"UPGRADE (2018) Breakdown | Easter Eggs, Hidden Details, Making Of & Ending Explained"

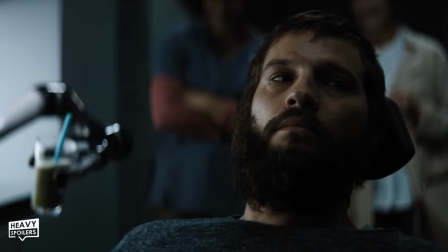Even making himself a drink is something that he now has to rely on and him being bound to the chair again just makes him a passenger.
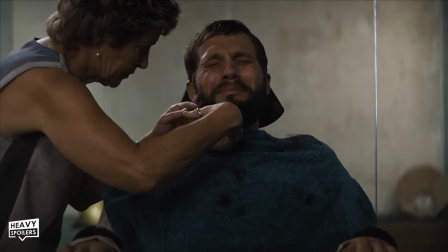Machines don't have the human touch he needs and they're even unaware that his wife's dead.
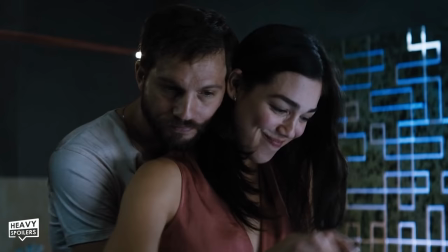There's just a cold, robotic feeling to the entire thing and whereas he once had a home full of love it's now just an empty prison.
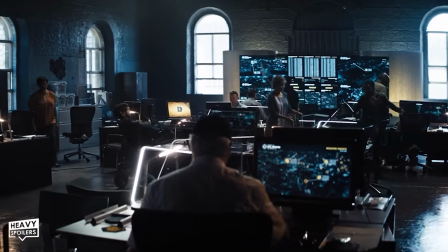Going to the police station we learn the entire thing is run by machines and though it helps in some aspects it hinders in others.
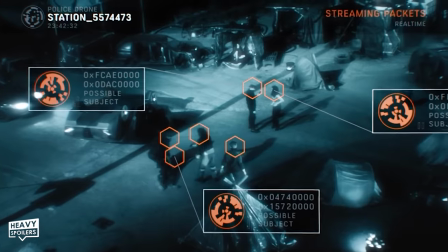For example the drones and so on tend to use facial recognition which is why Fisk's gang all covered theirs up.
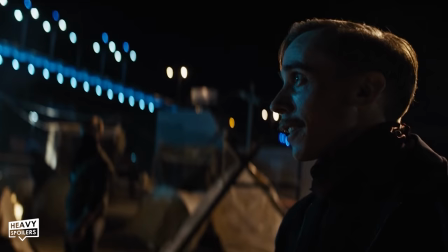Fisk ended up luring his to show his face but this caused tension in the group because they knew the tech could track them.
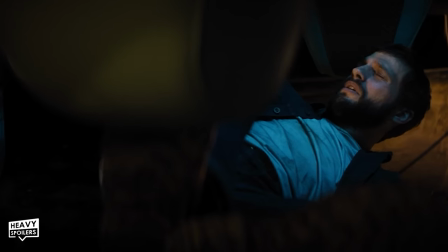However he already knows that Stem has his back which is why he isn't bothered about showing off his face.
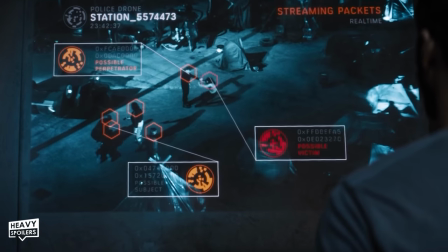We also learn that criminals can put firewalls in place and potentially STEM's done this to stall the investigation.
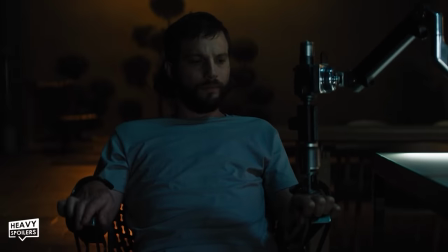At home we see Grey trying to overdose on medicine by instructing the machine to keep administering dosages.
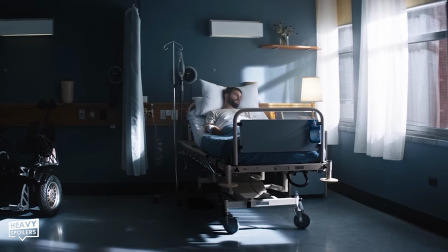Grey falls unconscious which is when he's sent to hospital and this location becomes a key scene later in the movie.
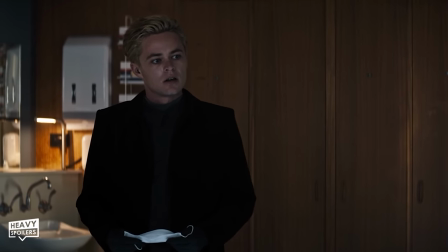Its usage here is for Eren to visit him and offer him a new life through using STEM.
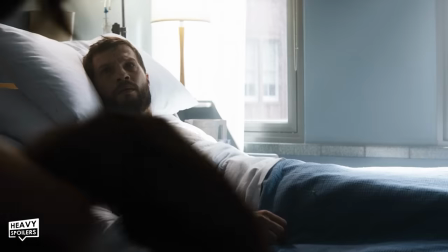At the end this is where he sees Asher arriving too who in many ways is giving him a brand new life.
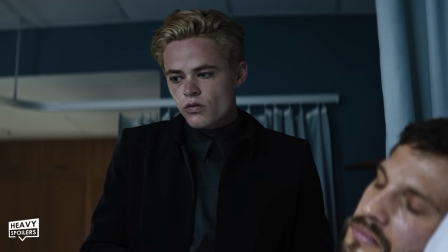Both are moments in which he ends up giving up control and agreeing to allow Stem to be brought further into his life.
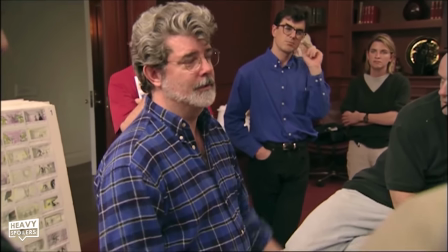Again it's sort of like poetry they rhyme and I love how these two scenes mirror one another.
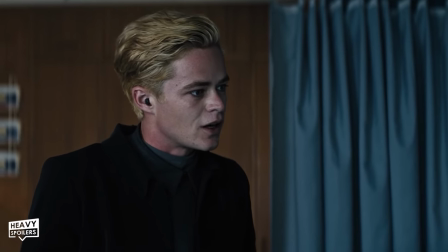Eron and Grey also talk about his masks and masks of course have yet become even more relevant now.
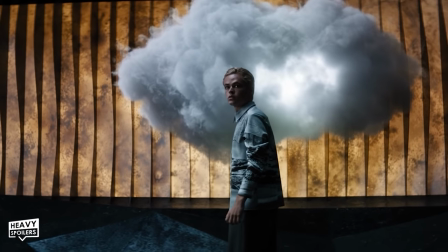Now Eron barely gets to leave his house because as we know Stem's there keeping him prisoner too.
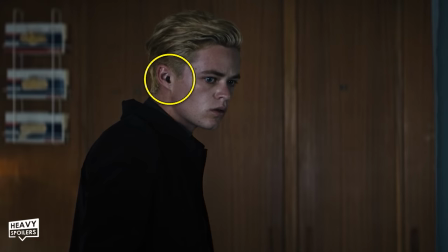If you look closely you can even see he has an earpiece which the AI uses to instruct him in the outside world.
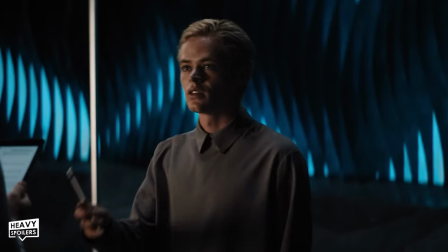The scene very much becomes a deal with the devil in which he'll get to walk but he'll also become a lab experiment.
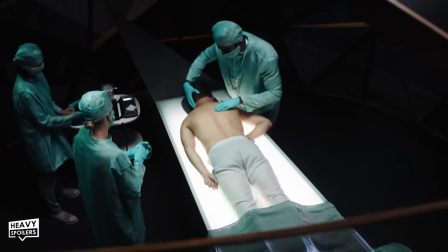Operated on we almost get a birds eye view of the situation and can catch x-rays of Grey as we move through the panels.
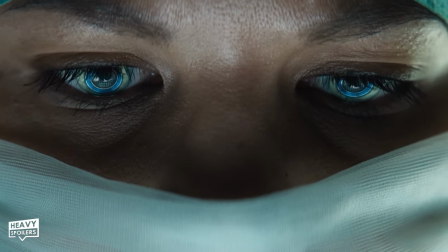Obviously the doctors on the ground they can't see this angle so this is actually Stem looking down on what's happening.
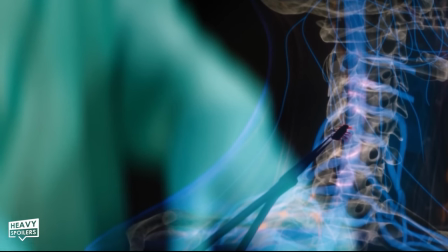Implanted with the device Grey is initially blown away and a lot of other machines also trying to act normal.
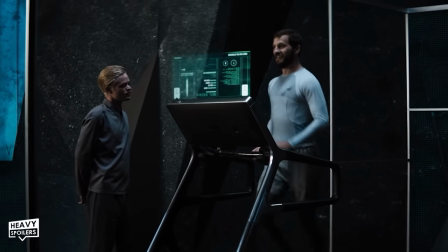Just the way he runs on the treadmill has this robotic feel to it and this is carried across when Grey gets back home.
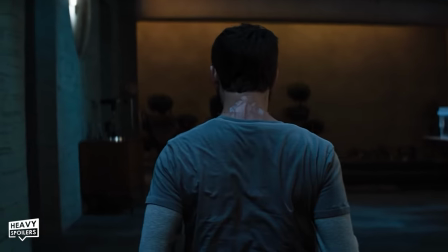The camera movement locks directly onto the back of his neck and it gives focus to Stem as he's now in the drivers seat.
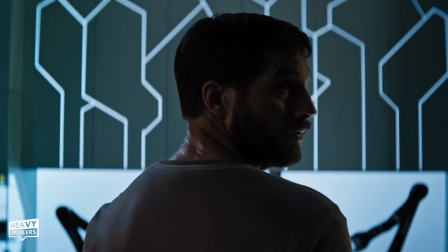Going through the case files the machine starts talking and it's at this point they start investigating Fisk.
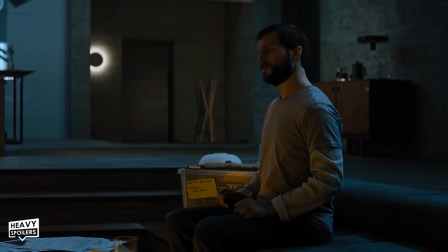What Stems really doing though is giving something for Grey to do that will eventually lead to his mind breaking.
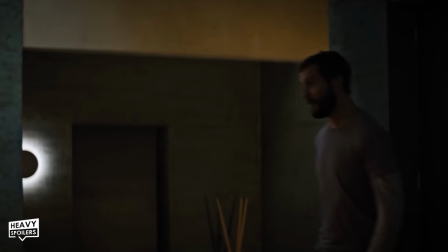This will then fully allow Stem to take over and it starts off with little commands that don't seem too intrusive.
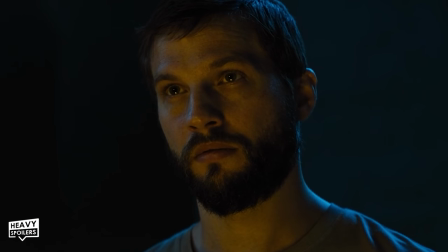For example Grey commands Stem to stop talking but he then allows it to which gives it slightly more power.
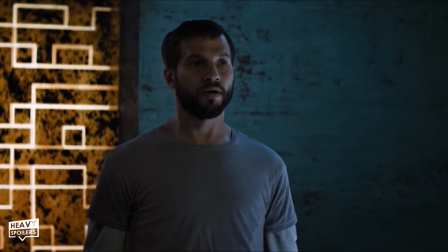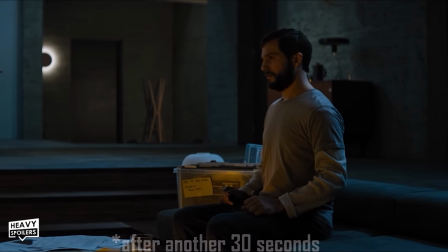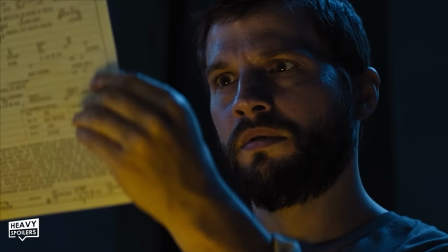He then scanned the barcode with Stem saying he rebuilt the image but looking at this I think the quality is too low.
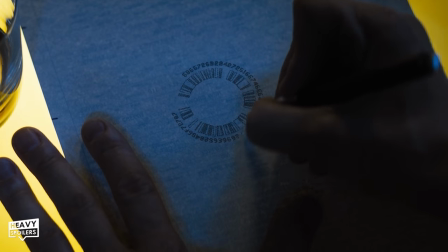I definitely feel like he already had it in his record so this is why he was able to do it perfectly.
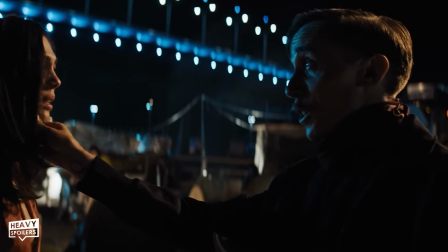Also important to bear in mind that he doesn't give Greyfisks tattoo even though that's the one that would have shortened down the movie.
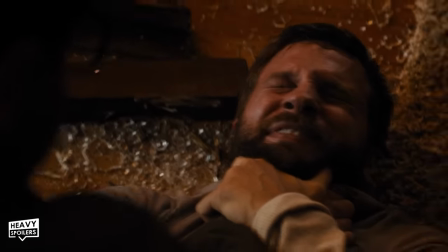Stem wanted Grey to slowly work his way up the line, taking out people one by one that will give him more control.
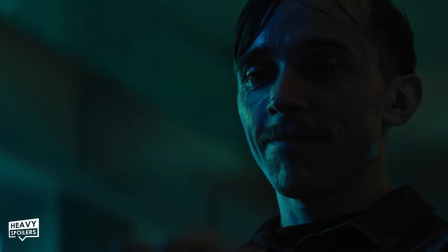Had he gone straight to Fisk he'd have gotten his arse handed to him but working up through the ranks gets Grey to hand over more power.
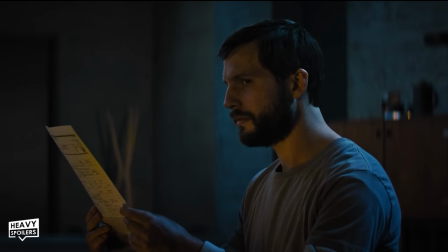Even this comes with him gaining more power and he has to reassure Grey that he has back control.
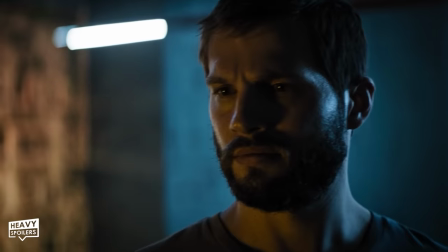This makes him think that it's something Stem will give up easily and psychologically it makes Grey far more trusting.
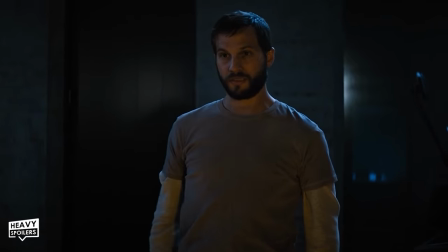Now Grey does the right thing and calls up the police but the devil on his shoulder tempts him with sorting it out himself.
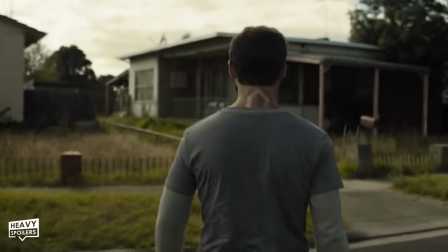Heading out to the guys home we get a similar shot from behind further highlighting that Stem's the one that's in the driver's seat.
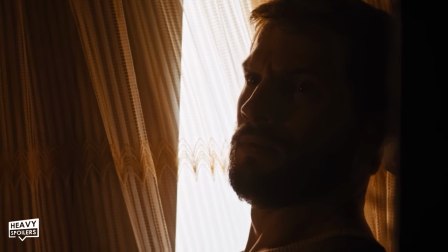Guiding him through the apartment Grey's eventually caught and we actually get a clue that this guy's working with Cobalt.
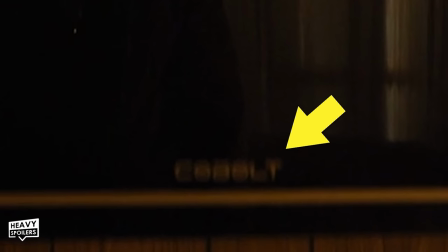As he looks in the mirror we can see the name along the bottom and this is almost framed to spell out the man's a part of them too.